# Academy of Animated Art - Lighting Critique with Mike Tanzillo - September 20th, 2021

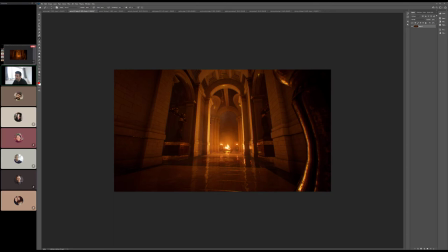(15:24)
it almost looks like the light is outside of it because i can see like reflections coming up off the ground so yeah I'm saying like so
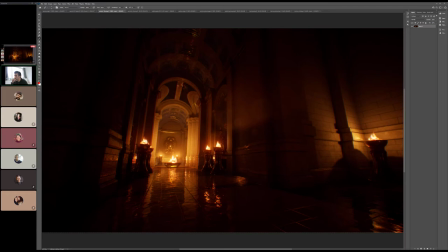(15:32)
I would I would make sure to isolate the light inside of this thing so that like this area can can remain like kind of like this the way that these are darker down there and the light is coming out from that same thing with like this one over here does a really good job of it it's just this one in the middle because I think I think the idea is like I want to make it bigger bigger bigger and
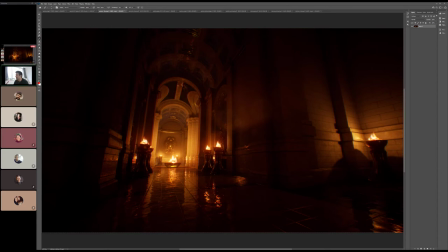(15:49)
we might have extended it outside of the area of this but I think I think the real power of these shots comes in in these darks like look what's happening in these dark values right you've got these like warbly specular highlight reflection things in here and i feel better like i see more
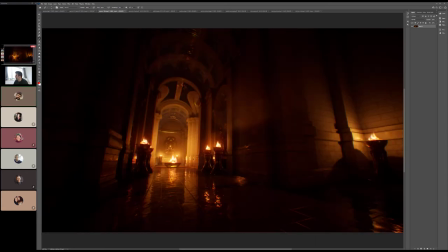(16:09)
of the ground in this one but it's cooler here i mean the good news is i know exactly what is causing the issue you're having so
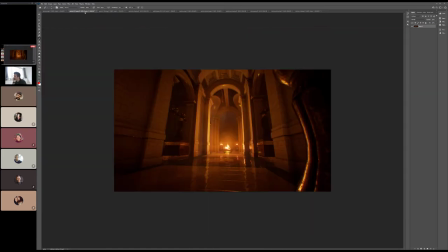(16:17)
that's good um can you just go back to the other one real quick yeah so from the central flame in this direction because this was like my hero direction i was working on for whatever reason the two statues on the left and the right in the middle were like just dark so the
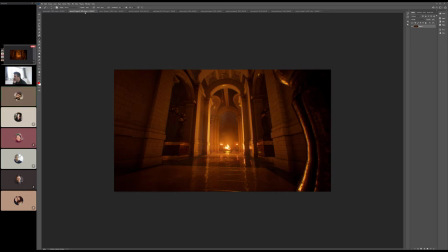(16:33)
flame is a point light but then i also added like a spotlight shining basically in this direction but it's it's obviously flooding too much like darkness out so i can adjust that sure yeah so this is is this meant to be uh because I'm thinking too
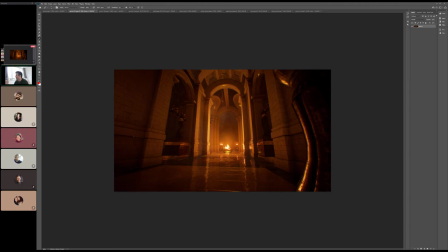(16:49)
like behind these statues is space again this is all level design stuff so maybe but like is are there windows back there or like no it's just it's just a cove behind statues so I was trying to get something because it was just black it was just straight up dark and that's not like a skylight up there or anything
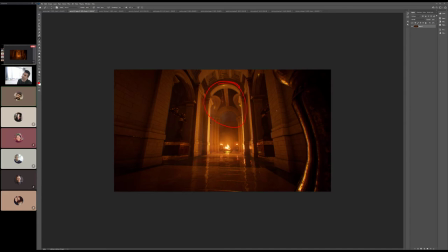(17:07)
no there's no natural light coming into this room like whatsoever well how did they expect to see anything back in the day that's i don't know
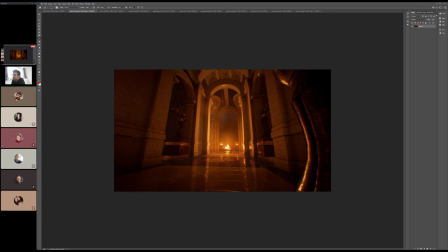(17:23)
um uh i mean i know level design isn't necessarily like you're no no no i was i was just i'm i'm uh just joking but
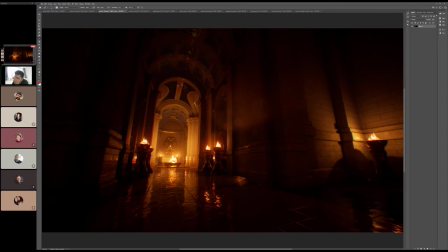(17:31)
like i think the only the other thing too i wonder if we can get some more variation in the light color of these and i'm trying to think of how that would work just because it's because like the one thing that's nice about your reference
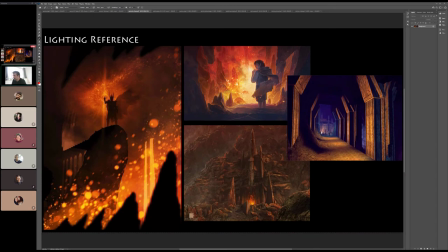(17:47)
is other than this one on the left all of them have some sort of fill value that allows for like a secondary color to start to emerge in like this Frodo at the coming into these gates like all of this cool light coming in is kind of his solid like you're obviously looking back into this other world and I'm just
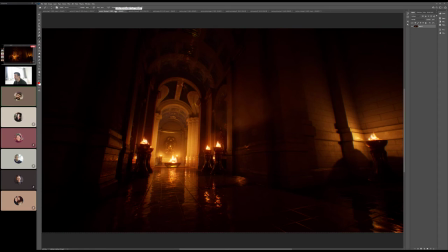(18:04)
like I was just wondering if there's a way of introducing some of that like I mean there totally is right now my so you always add like in these levels they always tell you to add some kind of fog yeah you can change the color of that fog so this fog is a pretty like if you look in this image if you go like the back near the roof you can kind of see that i'm starting to introduce some like
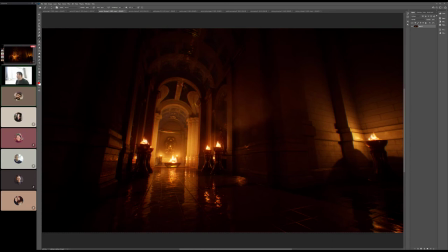(18:23)
bluish grays i can crank that to like try and try and see like i mean the cooler nighttime colors feels right for something like this but but play around with it and see okay yeah that's all of like one minute yeah that's that's no i mean and then
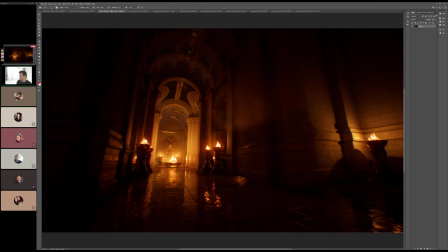(18:41)
but i think everything else is looking really good it's it's really just like leaning as much as you can into the these dark speculars and the sculptures and this thing back here into the tiles and the ceiling like maybe
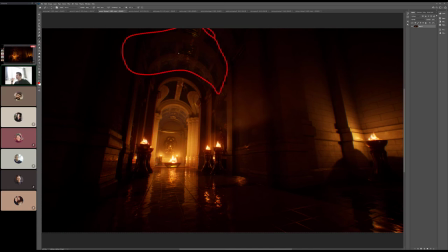(18:57)
seeing more of them up in here would be really cool like really really leaning into that aesthetic because I think it's cool okay all right let's hop over into Ashley's next
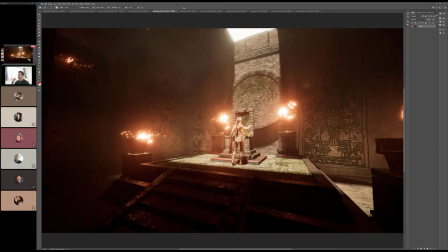(19:08)
Ashley how are you doing hi so talk about what changed from the last iteration from this one
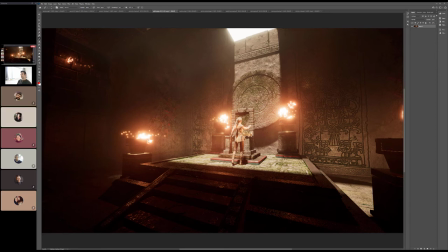(19:35)
light blockers to block all of that light that was bleeding through. But that's pretty much the things that I did. Cool. Yeah, I mean, it's looking really good. I love the bounce light on there. It might be a little strong over here on that screen right side, but other than that, I think it's looking really good.
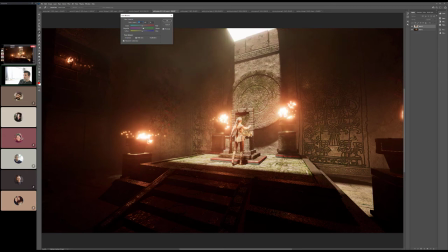(19:53)
The one thing I'm playing around with now is that I feel like there might be too much green on the light coming in from the top. although once we start to add more warmth it kind of just like
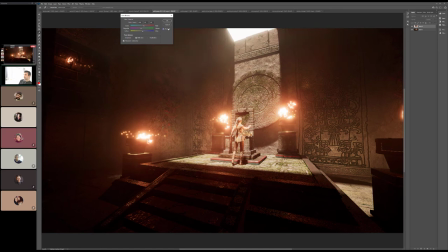(20:11)
i would take a little bit of the green out of that light coming in from the top um just just to make sure that it feels more like because this is like strong warm sunlight coming in as i get hit by a strong warm sunlight myself um and i think that's i think
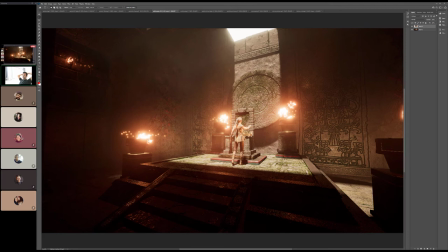(20:29)
that's going i think that's going well i think and now after seeing uh aaron's and how cool that specularity stuff is and you have it kind of here in the foreground it would be nice if that worked up here like if we could figure out a way to read this entire pattern kind
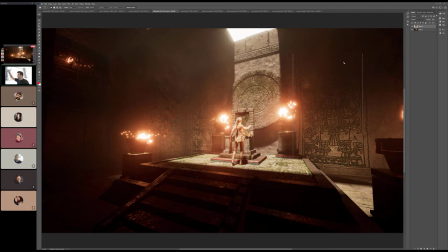(20:42)
of up into the darkness but but it's like just in the specular values do you know what i mean like maybe the outside of the wall like the the uh like this part of the wall like the negative space of the sculpture was like like got more spec and then the areas like
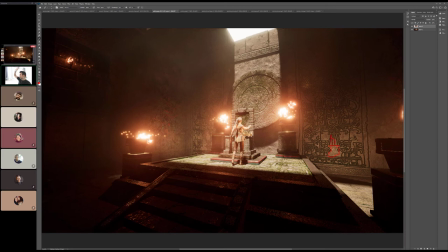(20:58)
inside here got less so it was almost like an inverted image but like up here yeah I mean play around like I said all these notes are just suggestions so definitely like see
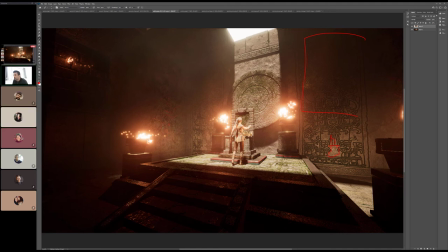(21:16)
if you can get a little bit more than that I would also like to see might be involved pushing that light back a little bit more this way but it's almost like I I almost want to read her almost like being hit from the top and almost like silhouetted.
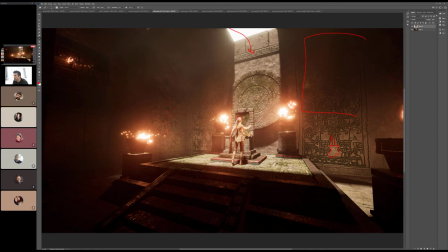(21:35)
If that makes sense, like if there's a way to position the light, will we still get this on the circular sculpture?
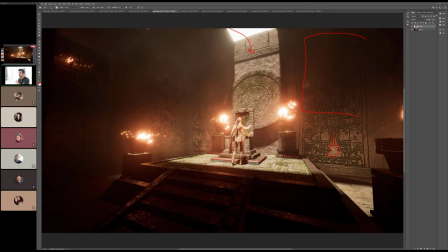(21:50)
By the way, I saw one of those this weekend. I took my kids to the Natural History Museum, and my son keeps talking about the big circle, and that's what we saw. And so I'm just wondering if we can keep that light coming in here. we see that but the light then hits
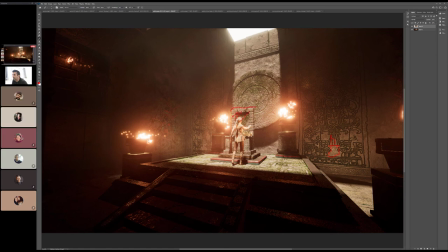(22:09)
the top of this that goes dark hits the top of her where we can read her like an outline and then the inside of her goes dark see if you can get any position like that would work it would literally have to be where the sun is in a position that's almost like directly above them that's like
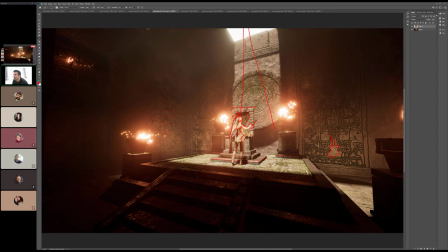(22:27)
kind of between her and this wall uh i don't know if that's possible or not I doubt it I doubt it but like yeah you might be able to whatever the hole is at the top if there's geometry you can
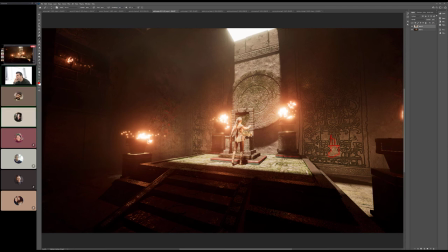(22:42)
slide because you can see in front of her oh yeah you can see the line of like where the geometry yeah like that line like whatever geometry is causing that just push it yeah maybe I mean I don't know yeah I can maybe rotate that way you can see what just see what
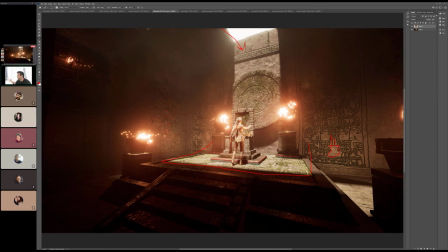(22:57)
happens like it like if you could do it and like i said it looks awful um but that's that's that's what i would i think the rest of it's looking good do you guys have any thoughts any other any other ideas i would i would consider just turning this one off
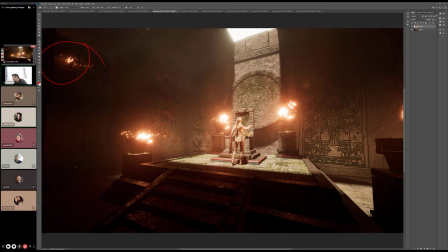(23:15)
because i think i think just having it right around here is really good because there's not much over here that we really want to see this is nice too i like seeing the color in this one. That's cool. All right, good stuff, man. All right, let's hop into Austin's next.
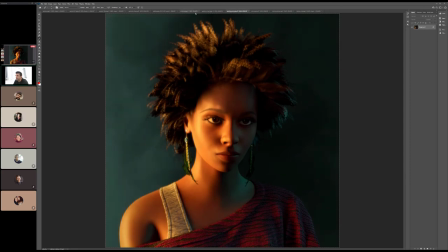(23:33)
We have, we've got your, oh, this is the previous version, the updated, and then a little bit more desaturated.